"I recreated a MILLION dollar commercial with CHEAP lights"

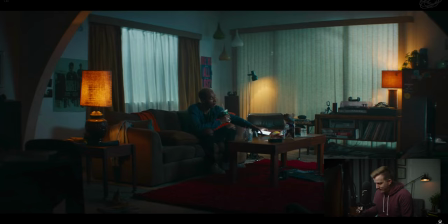[4:06]
So that light is up here somewhere in this vicinity, hitting our talent here. Now, I don't know if this was shot on a set, uh, like in a studio, or if this is a real location, I don't know how they hid that light up here. Uh, you know, there, who knows what's going on there. I'm pretty sure this is a pretty big budget commercial.
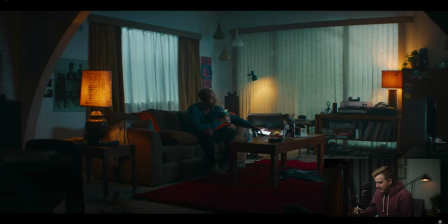[4:25]
So this could be a set or they could be doing something else to hide it up there. Um, if this was on set, then like, this wouldn't like, if this was a studio, this wouldn't have a ceiling. So you could just throw the light anywhere up there. Um, but something's going on anyway, there's a light up there.
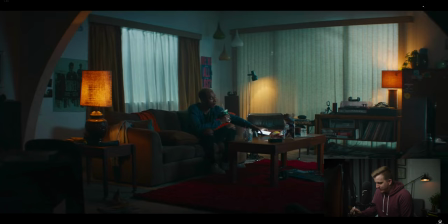[4:39]
We've got probably some sort of, uh, spotlight or hard light with diffusion in front of it i'm guessing like a four by four frame in front of that just based on how based on the quality of this shadow so it's not a hard shadow so we know it's not a really hard source
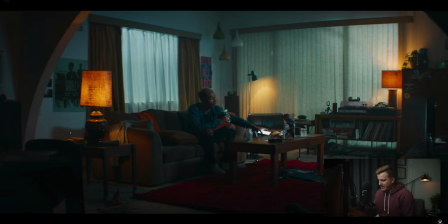[4:55]
but it's also not really really soft so we know it's not really soft and and there's you know there's no way to get a huge like 12 by 12 frame into this corner anyway so it's got to be something like a four by four or smaller which is hitting our talent here on his face. So we've got that light coming in. You can see that hitting the walls here. It's here.
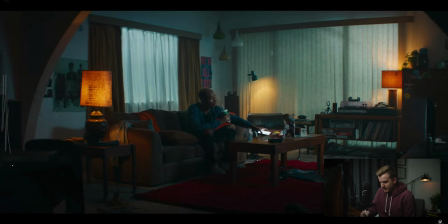[5:15]
It's actually, you know, it's hitting this wall over here. We've got this nice shadow line being created by this arch. And so you can see that kind of flooding the room. So if you look at these little hanging things up here, you can see that there's these shadows on the wall and each one of those is actually casting two different shadows.
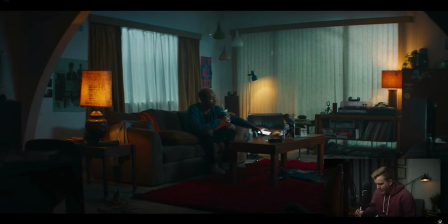[5:31]
So you've got a shadow right here. That's kind of a harder shadow. And then you've got a shadow down here a little bit lower that's a lighter shadow. That might be hard to see, but each one of them is casting two different shadows. So this lighter, softer shadow is what's coming from this light source over here. We've got a soft light source coming there. This harder shadow kind of hits right there.
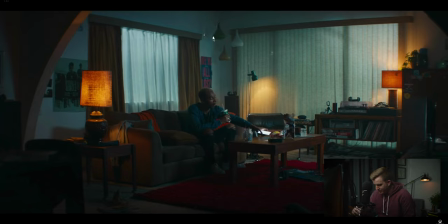[5:51]
And if we do this, use the same trick, we take the corner of that shadow and the corner of the light and draw a line between them. You'll notice that it brings us right down here to this TV. So I don't know if this is actually a TV. My guess is probably not. We've got a light that looks like a TV, basically just blasting the entire room with a little bit more hard light.
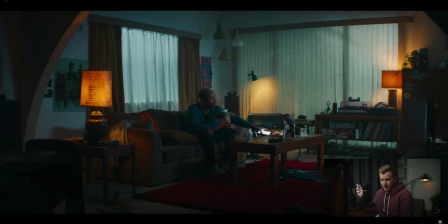[6:10]
And basically what we're doing with that was just motivating TV light. We've got this whole like blue kind of glow throughout the scene that's coming from that TV, which makes it look like he's watching TV. Basically it's not as bright as this light up here. Obviously we're getting more of a key on his face here.
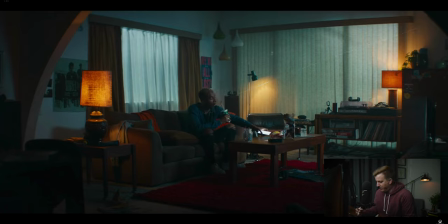[6:26]
And then this is just kind of filling in the shadows. But there is that light happening right there as well. Now, the most obvious lights in the scene are probably these practicals. So if you look at these lamps, we've just got a bulb in there. This practical is kind of casting a nice little light on the couch here. These are dimmed down so that they're not hitting him.
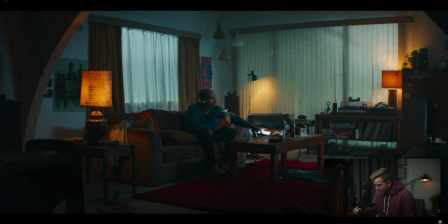[6:43]
We're still getting a really nice shadow on this side of his face. So we don't want that to be orange. And there's another one over here where we've got a nice little kind of effect happening on the walls there. And then we've got this lamp creating this little glow on the blinds there.
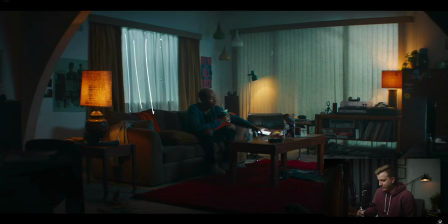[6:56]
Now, the last thing happening in this scene is our lights outside. So we've got shears in front of this window, which is going to soften up that light coming into here. And we'll see that on our closeup, how it hits him really soft. And then we've got another light source outside here somewhere.
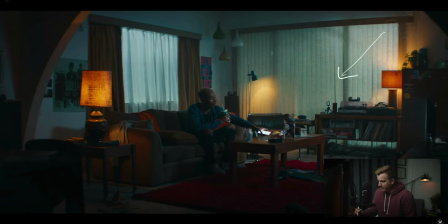[7:11]
You can see the gradation here where it's brighter here and then gets a little bit darker here. We've got some sort of shadow going on right there. So there's maybe a tree out there, or like I said, if this is in a studio set, then they're just using something to make it look like there's a tree out there.
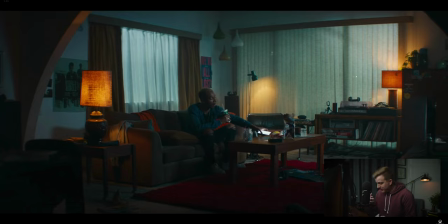[7:26]
But we've got that light happening there. So with all those things. That's kind of how this scene is being lit. It's not too complicated. We've got a main key light. We've got our, our fill or our TV light, a few practicals, and then a couple outside lights and that's how it's being done.
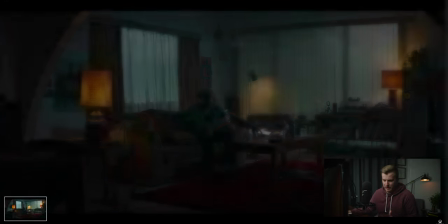[7:42]
So now if we go into our closeup here, let me just scroll forward until we can find it.
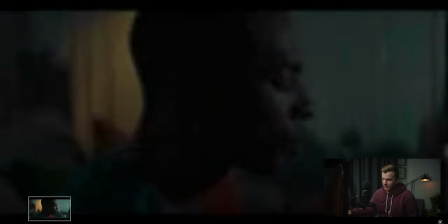[7:47]
We've got a closer up shot of our guy here. Let's just find a good frame. Okay.
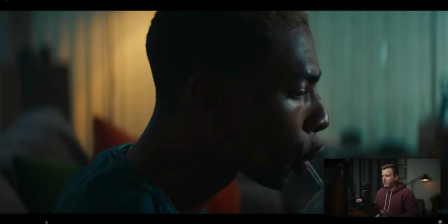[7:54]
And we can see a couple of things going on here. Mostly, you know, it's pretty much the same lighting, but there's a couple of things that I want to point out that are a little bit different that have been tweaked and changed just for this shot. And that's the cool thing about, you know, when you're shooting wide shots, uh, typically, you know, you're just kind of roughing in your lights and getting your scene to look right.
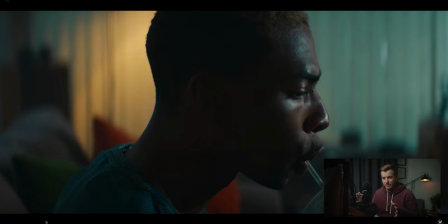[8:10]
When you come in close, this is where you can really start to finesse your lighting and really adjust it.